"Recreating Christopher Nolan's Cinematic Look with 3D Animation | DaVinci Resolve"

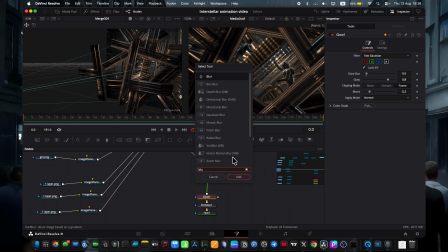495s
And same idea applies to blur, but the blur should actually start on the 3 background layers, not the text itself. So let's pick the layers that has the text sitting on it, that's the closest layer, and add a blur.
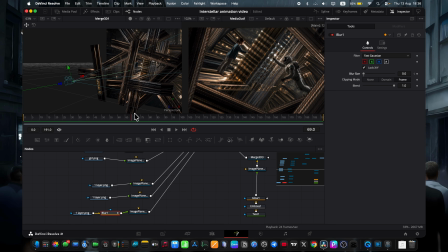510s
Now we keyframe the blur on the first frame and on the last frame wherever we can see this layer. On the first frame I set a light blur around 3, on the last frame about 6 or 7.
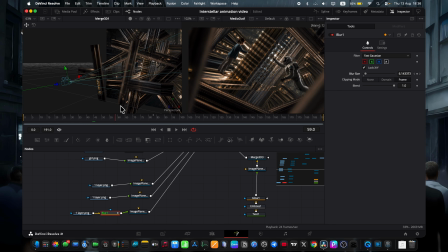524s
This gives us the effect where, as we push in, the blur ramps up because the object is too close to the camera. And you can also select the spline, choose blur size, select everything by hitting Command plus A,
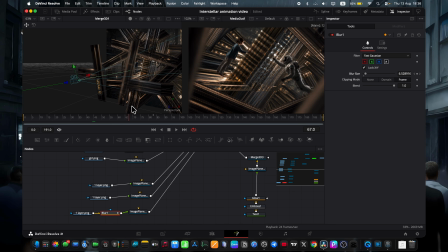540s
then press S. That gives us a smooth ease in and ease out on the blur instead of snapping it straight to full speed. So now go back, copy the blur and paste it onto the text. That way the text gets an identical blur to the first layer,
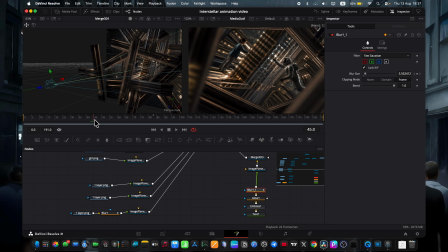556s
so it clearly reads as being on the exact same level as that layer, matching how it reacts to the camera. On to layer 2, same deal, add blur, keyframe the first and the last frame where we can see this layer, roughly here. Set it to that same blur level around 6, 7.
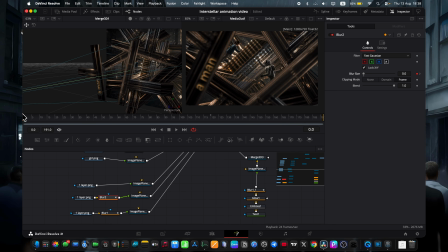574s
For the first frame I would go with a lighter blur around 1.5, 1.9 to signal it's less out of focus than the closest layer, but not completely in focus. And same spline trick, just Command A, S, and we're good.
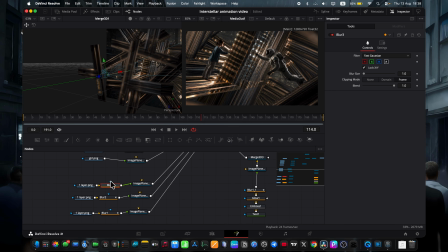592s
Then go to layer 3, identical process, add a blur, set the last frame where we can see it, keyframe it, jump to the first frame, keyframe it again, set blur to 0, I want max focus here, and on the last frame around 7.
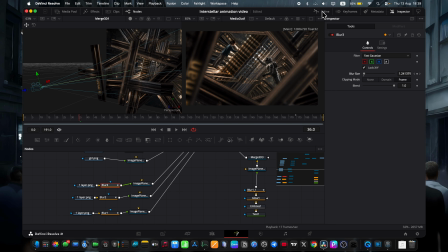608s
And look, 3 layers, each blurring at a completely different rate, which really sells the illusion that they are on a different depth levels, which is actually true, because it's not an illusion, because we really did a few different depth levels.
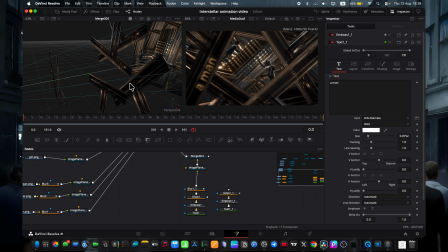622s
And now I just copy this text, copy the image plane from the other layer where I want to drop the text, paste it, attach it to the merge, and now our text sits at exactly the same depth level as layer 2.
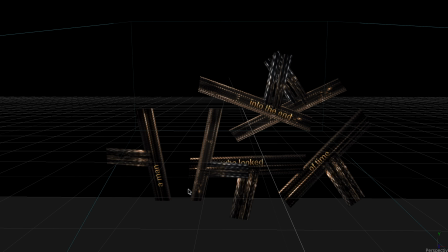635s
Because we want our first text to line up with layer 1,
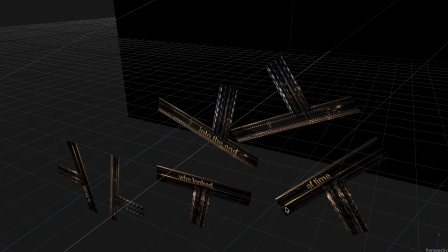639s
second and third text with layer 2, and a fourth text with layer 3.
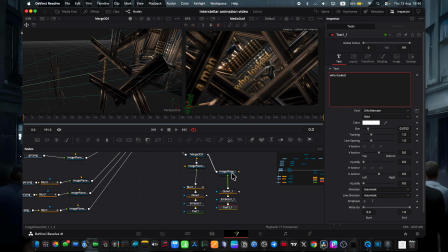644s
So swap in the actual text you need, then use the image plane to position it as if it's attached, again roughly in the spot that partially blocks our view of the main characters.
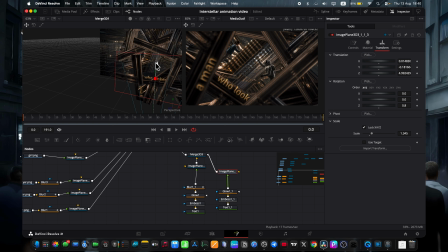657s
Rotate it via transform on the z-axis, drop it down a bit, and that's basically all that we can need it. And now it moves along together with everything else. Really, the only thing missing here is the blur.
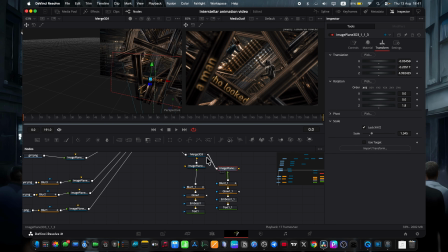671s
Since our blur is already dialed in, we just copy one over and paste it, and boom, it blurs exactly like layer 2. Next, we just copy his text again, and honestly we can copy the whole composition here because both of those texts are in the same second layer level.
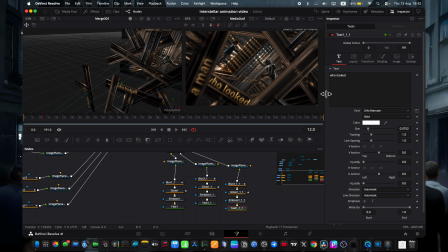691s
Then I just swap in the right text piece by piece and use the image plane each time to position it exactly where you want it to sit.
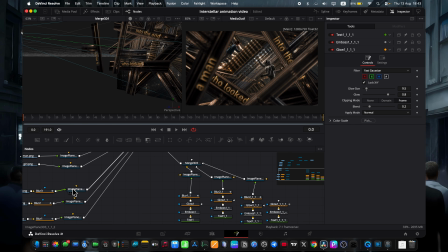699s
And for the last piece of text, grab an image plane from layer 3, wherever you want it attached, connect it to the merge, swap the text in. I want this one at the very end, use the image plane to nudge it into position, slightly forward right there.
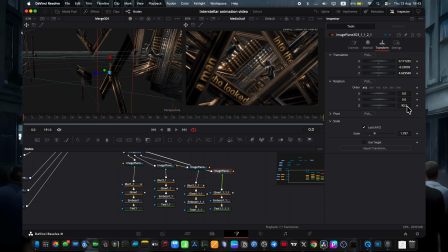715s
It needs a little rotation here, a bit more, so we can clearly see where we are placing it. And now just a nudge right and nudge up. Yep, that's it. Now apply that same blur we used on layer 3 again, just copy it over, and there you go, the text effect is basically finished.
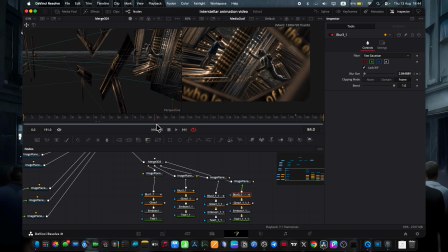734s
Text living on the 3 different depth levels, each blurring differently.